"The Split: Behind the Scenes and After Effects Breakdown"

Hey guys, it's Brandon from bdVFX. Hey, Today, Brandon. yeah, What are you doing? I'm doing behind the scenes. Oh, well, I was wondering where DJ was. He's getting ready in the studio. All right. Hey guys, it's Brandon from bdVFX. Today we're gonna take a look behind the scenes of The Split.
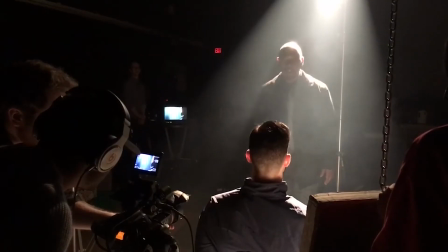18s
Last week, we released The Split. This behind the scenes contains spoilers, so if you haven't seen it yet, head over to bdVFX.net right now to check it out.
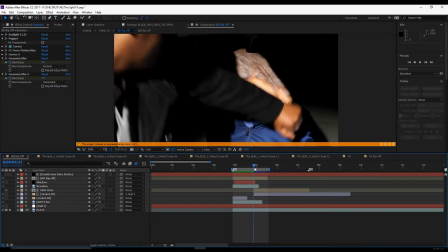26s
On set, we used a rubber mask and shot myself on green screen to replace the mask.
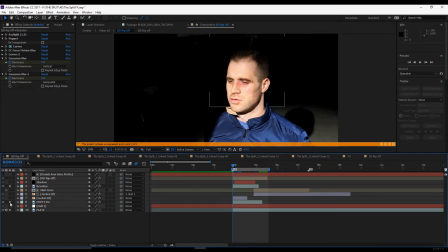31s
Because my head was smaller than the rubber mask, I had to add back in parts of the background from a clean plate that we shot, as well as parts of the jacket.
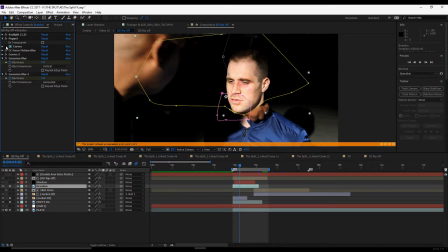39s
When compositing, I had to add back in the same shadows that David cast on my face.
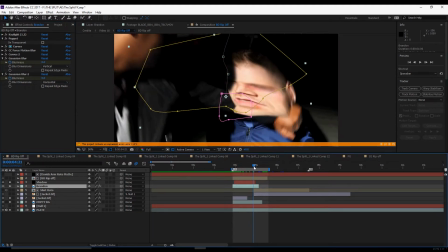44s
I matched the stretching of the rubbery mask with the puppet tool.
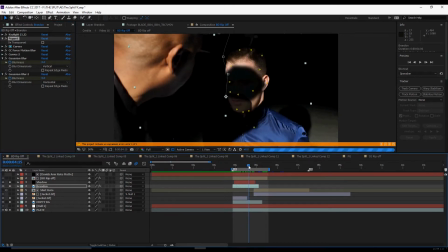47s
If you want to see a more in-depth step-by-step on how to create this type of mask ripoff, check out Rocket Jump's face swap effect tutorial.
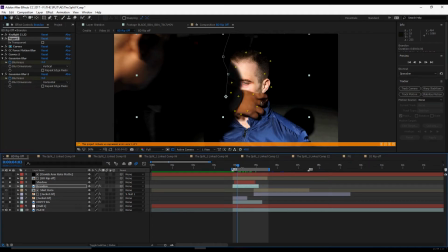54s
And finally, I used the rotobrush tool to add back in David's arm on top.
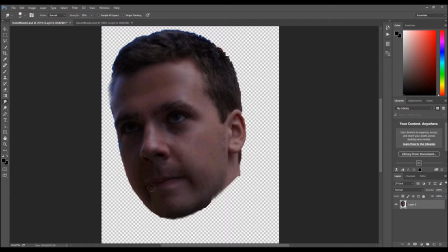61s
To create the mask in the flashback scene, I used the blur and smudge tools in Photoshop to smooth out the skin.
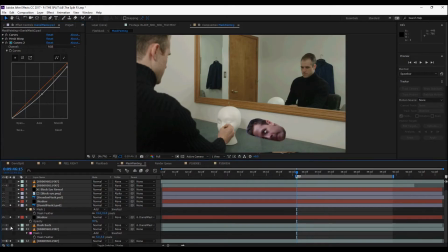66s
In After Effects, I used the mesh warp effect and added in the back from the real rubber mask. Then I added in the mask of myself, as well as the black eye that I'm painting on, and the reflection in the mirror.
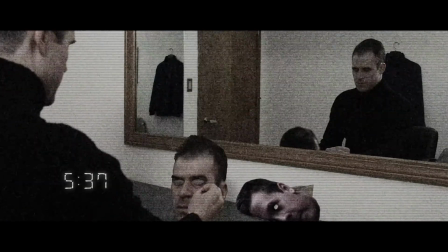77s I know where Brandon is.
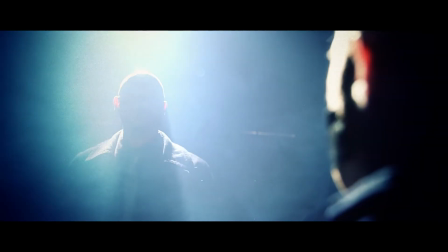79s
Magic Bullet looks allowed me to do things like quickly add color correction, vignette, and grain, and also quickly come up with a Bourne Ultimatum flashback look.
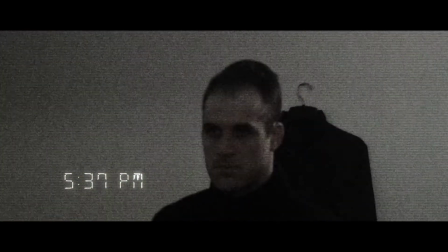86s
Time remapping, often with distortion or twitch effects, help make the world of The Split even more uncomfortable.
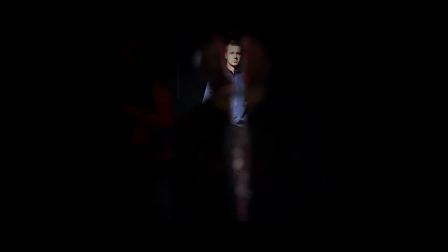93s
For the shot of David's demise, we filmed him on green screen turning slightly left and right.
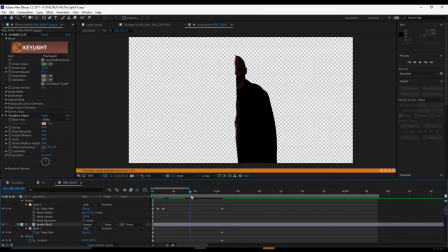97s
In After Effects, I isolated the halves so that we could split him down the middle as he's ripped in half.
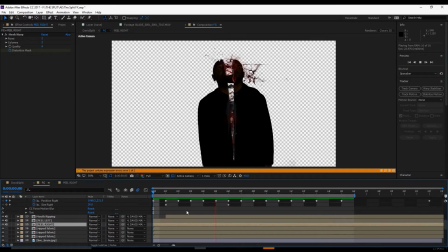102s
Then I added a ton of blood splatters and revealed guts, bones, and parts of skin ripping apart. But as the split of David is happening, a digital rack focus also brings David out of focus and our mastermind into focus.
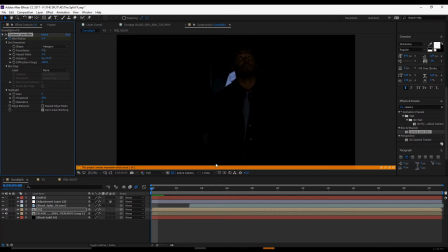114s
This also helped to make the shot look more believable. To do this, a camera lens blur effect was applied to both the foreground and the background, as well as scale keyframes so that the foreground scales down and the background scales up, as would happen in a real camera lens when doing a rack focus.
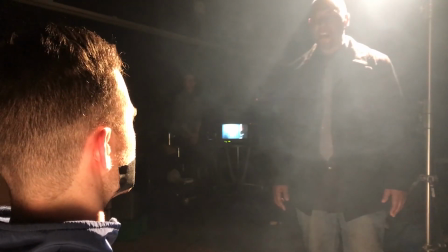129s
Even though we had access to a lot of lights, it's important to know when to keep it minimal.
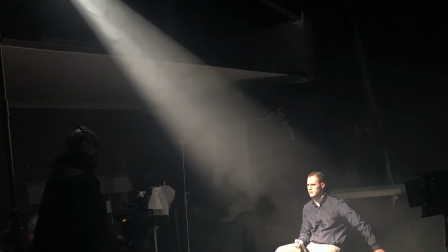134s
We wanted an interrogation look, so we went with a Source 4 placed high above on a combo stand to achieve that effect.
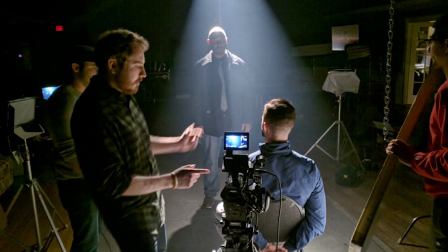140s
We also used two LED panels to bring up the ambience in the scene. Then, we added a fog machine, because it just looked badass. Thanks for watching. Make sure to leave a comment below to let us know what you think, and go to bdVFX.net to see more.